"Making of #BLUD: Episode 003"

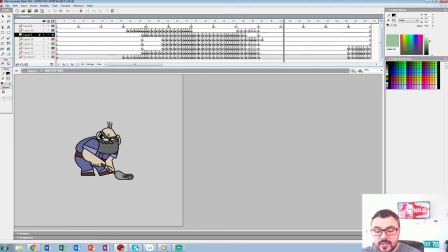[4:08]
So that, and then we go into this sprite,
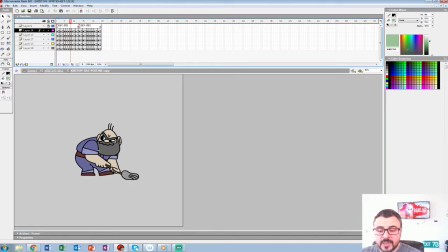[4:13]
which is just him mopping, and it's the same exact thing, ease in, ease out.
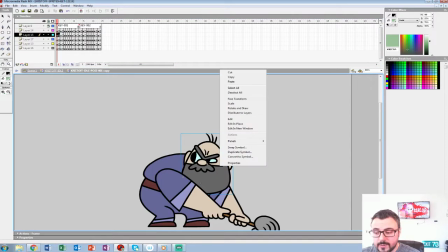[4:17]
And the reason for all the layers is because I wanted to really play with the face and stuff, with the hair.
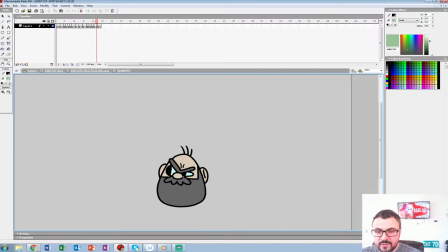[4:26]
You see there, the secondary. And kind of, I don't like repeating frames,
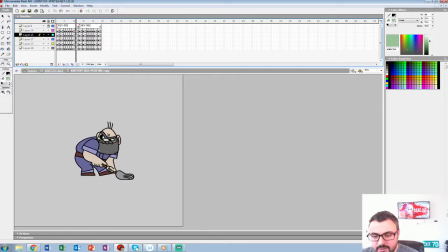[4:32]
and it's just one of those things that kind of makes it feel more natural and more hand-drawn if you don't repeat frames, if we were just a scale back. So that's why there's all the secondary and stuff. But there's ways to speed that up. Oh, I love your studio.
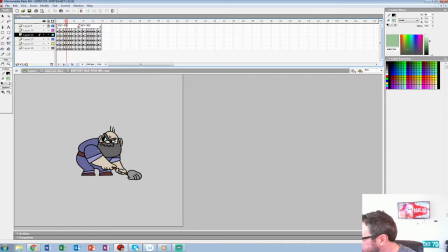[4:48]
No, well, thank you. Well, it's only two of us, but I appreciate that.
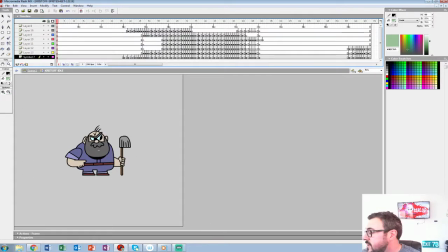[4:53]
Yeah, we've been in business now for 6 years, though Bob and I have been in animation for I guess going on 18 now for me, and 15, 16 for Bob.
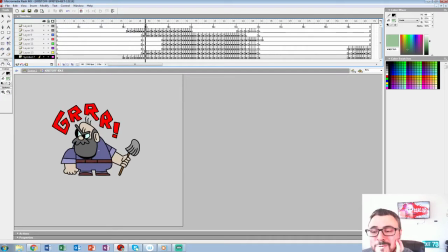[5:08]
After the 10-year mark, I don't think it really matters. Everyone sort of has the same feelings about the industry around the 10-year mark, I've noticed. And then, as you can see, he repeats. So all the keyframes up here, that's sort of the in-betweens to get to the cycles.
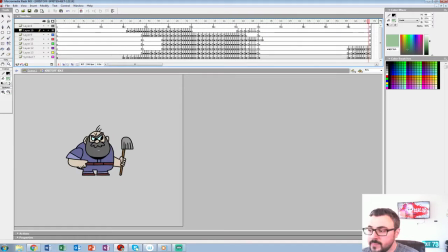[5:26]
And those you really can't repeat. And this is just an ease in, ease out. And for those just joining us, the chart on top here are just the beats, like the 1 second beat and the half-second beat. And most music kind of lands on a certain beat, so you kind of want to time your stuff out,
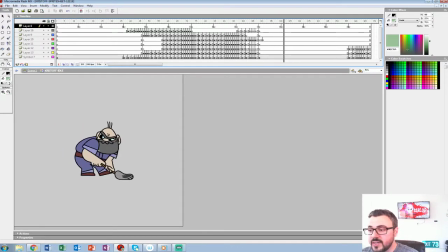[5:46]
if you're going to do it classically, to the 1 second and just derivatives of that.
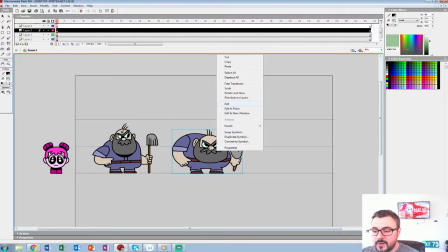[5:54]
So that's Christoph on that scene. Now the fun part is when you trigger an action, Christoph runs off.
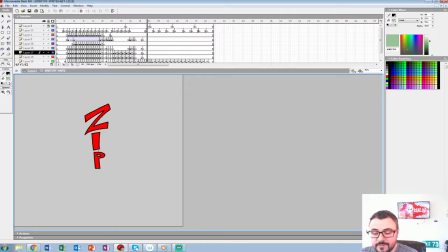[6:03]
So this is really just a one kind of note antic.
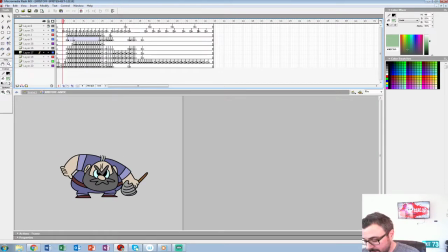[6:11]
And remember last week when I said I was going to stagger it, I didn't want to bore you guys with just boring in between because everyone knows how to do that.
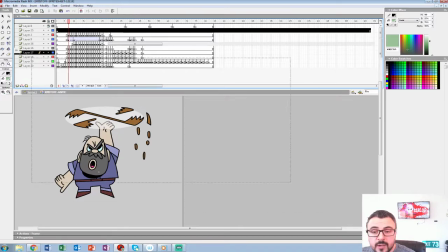[6:20]
How many seconds for the janitor? Well, he's kind of a side character right now,
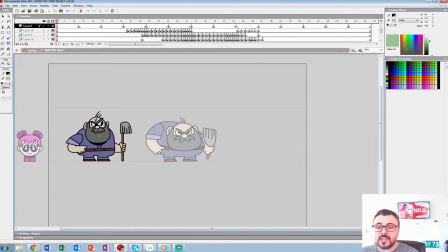[6:28]
so we're just kind of doing two things, but he's revealed later to be a kind of integral part of the story.
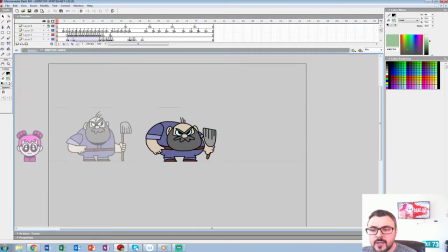[6:34]
So we got 7 seconds for this idle, and this one cuts off around the 3.5 second mark.
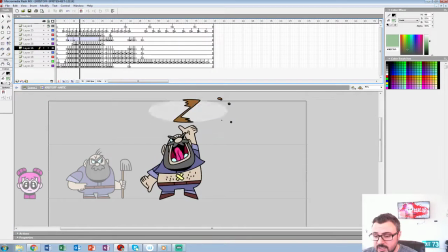[6:42]
So really only 10 seconds of animation for the janitor. And anyone familiar with animation, 10 seconds can be done in a day, or it can take a year. There's no real metric to kind of time this stuff.
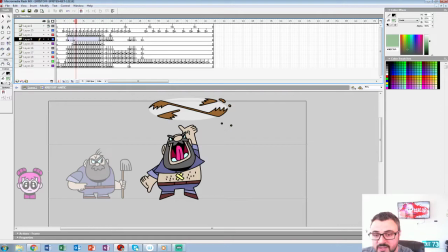[6:59]
So last week I kind of parceled this out so it was on 4s and 2s.
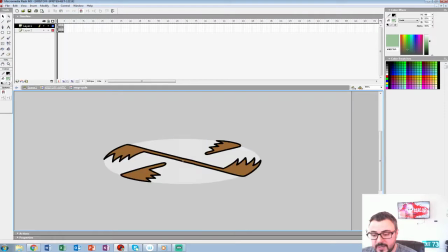[7:04]
Since this mop kind of spinning things on 1s, I wanted to keep everything on 1s,
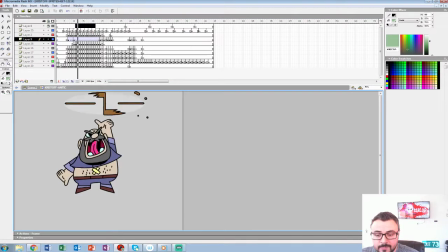[7:11]
and I told you I would stagger the animation once it was finished, and that's what you can see here. You can see sort of the hand pulsating, the shirt kind of falling, pulsating as well as the mouth and the scream. And I actually wasn't a fan. Here, I'm going to turn off the tongue layer.
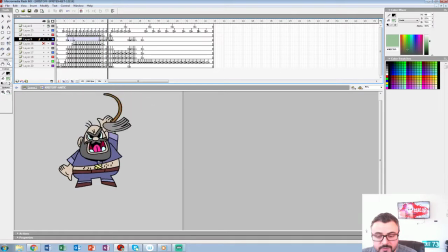[7:30]
I just drew right on top. Like, I wasn't a fan of what his tongue was doing there when I staggered, so I did a simple match cut. You can see here, just right on top of the animation.
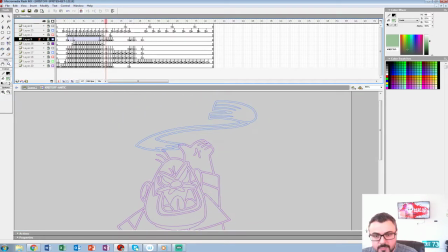[7:41]
And so it's now kind of this more indicative of yelling kind of animation, and you can see that.
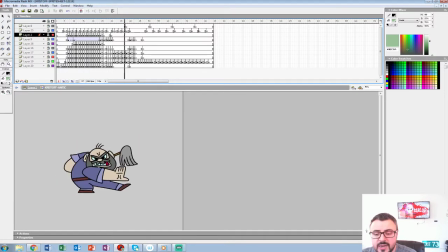[7:50]
And it's all about those little details, I find, that get lost when you're trying to kind of speed through things.
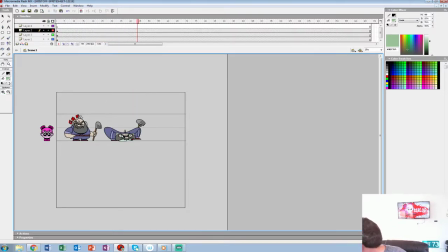[7:58]
So someone asked that for two guys, do we ever overload on work? Yeah, no, we have to. We have overhead, which is a lot of freelancers don't have overhead if you're working from a home office or on your free time and stuff. So we kind of have to do the jobs of 4 to 5 people.